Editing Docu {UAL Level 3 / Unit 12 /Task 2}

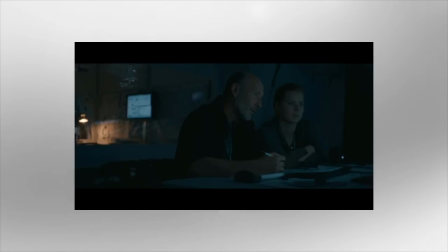Unlike all written human languages, their writing is semisiographic. It conveys meaning. It doesn't represent sound.
Halfway through the film, there's almost a documentary section, which is the things we know about heptapods.
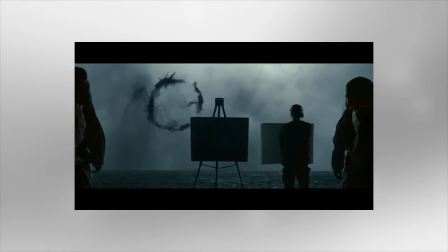And it sort of departs from the normal course of events to go into voiceover. And that did a job of telling us everything we need to know about heptapods, but it managed to compress about 5 or 6 scenes into one.
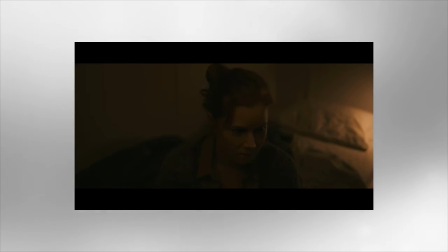I mean, I've had a few dreams, but I don't think that makes me unfit to do this job.
The nightmare scene, it was just one of the most glorious moments in the cutting room where actually an accident creates something really good.
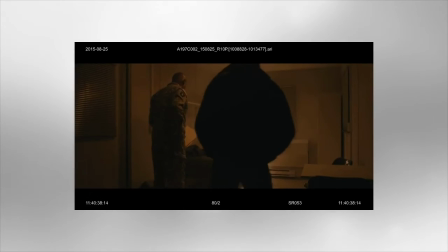Originally there was a scripted acted scene that was had 3 characters in a Winnebago,
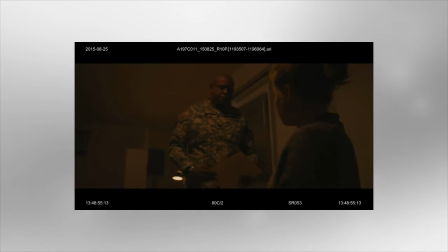and it was part of a sort of piece of tubing that we felt that we could remove from the story. At that point in the story we wanted to get a wiggle on. So we took it out, and then we realized that there's an essential piece of information in there concerning the Sapir-Whorf theory,
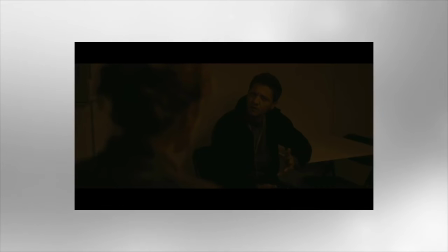and we felt that it was a vital ingredient in the film, and if we didn't say it there,
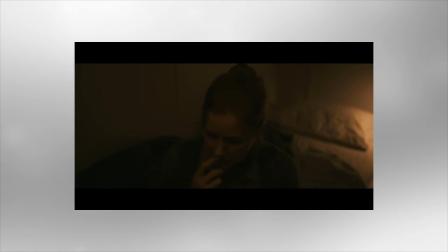we wouldn't be saying it.
It's the theory that the language you speak determines how you think, and...
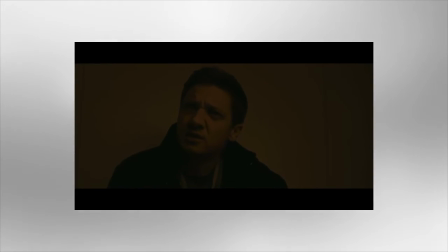Yeah. I'm curious.
Are you dreaming in their language? In an attempt to try and see how can we cut this scene in the shortest and most economical way, we just bashed together some sections of it. And for example, the first cut was from Ian to Ian, a really ugly jump cut. I mean, something so overtly wrong.
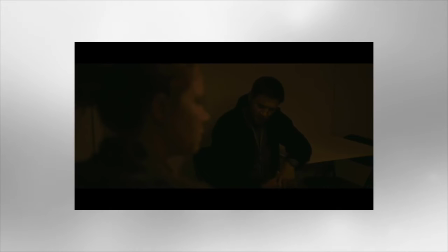His head is down, his head is up, and he's talking. And it was just the accident you have when you're just throwing things together.
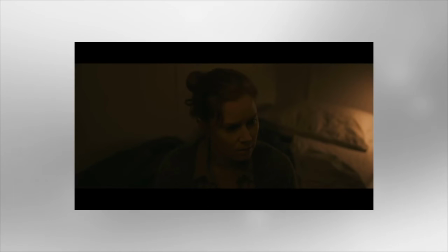And then suddenly that gave us an idea that we could tell the scene a different way. It was just a very lovely, spontaneous moment with director and editor and VFX all coming together.
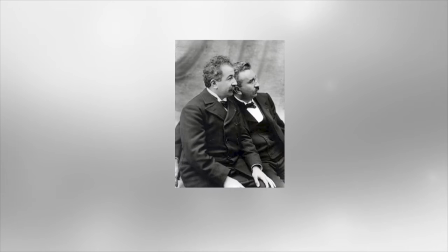First ever film was made by Auguste Lumière and Louis Lumière, better known as Lumière brothers.
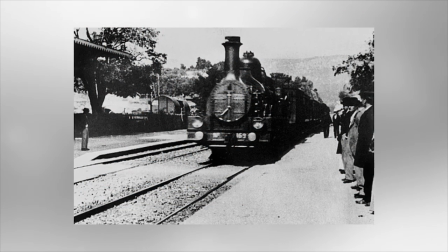The film was called The Arrival of a Train. It was a continuous shot narrative and lasted approximately 30 seconds.
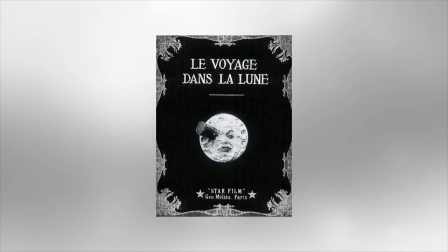The first ever science fiction film was called A Trip to the Moon and was made by Paris-born director Georges Méliès.
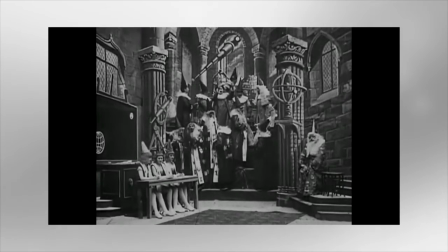The film lasted no longer than 20 minutes and contained surreal and continued editing.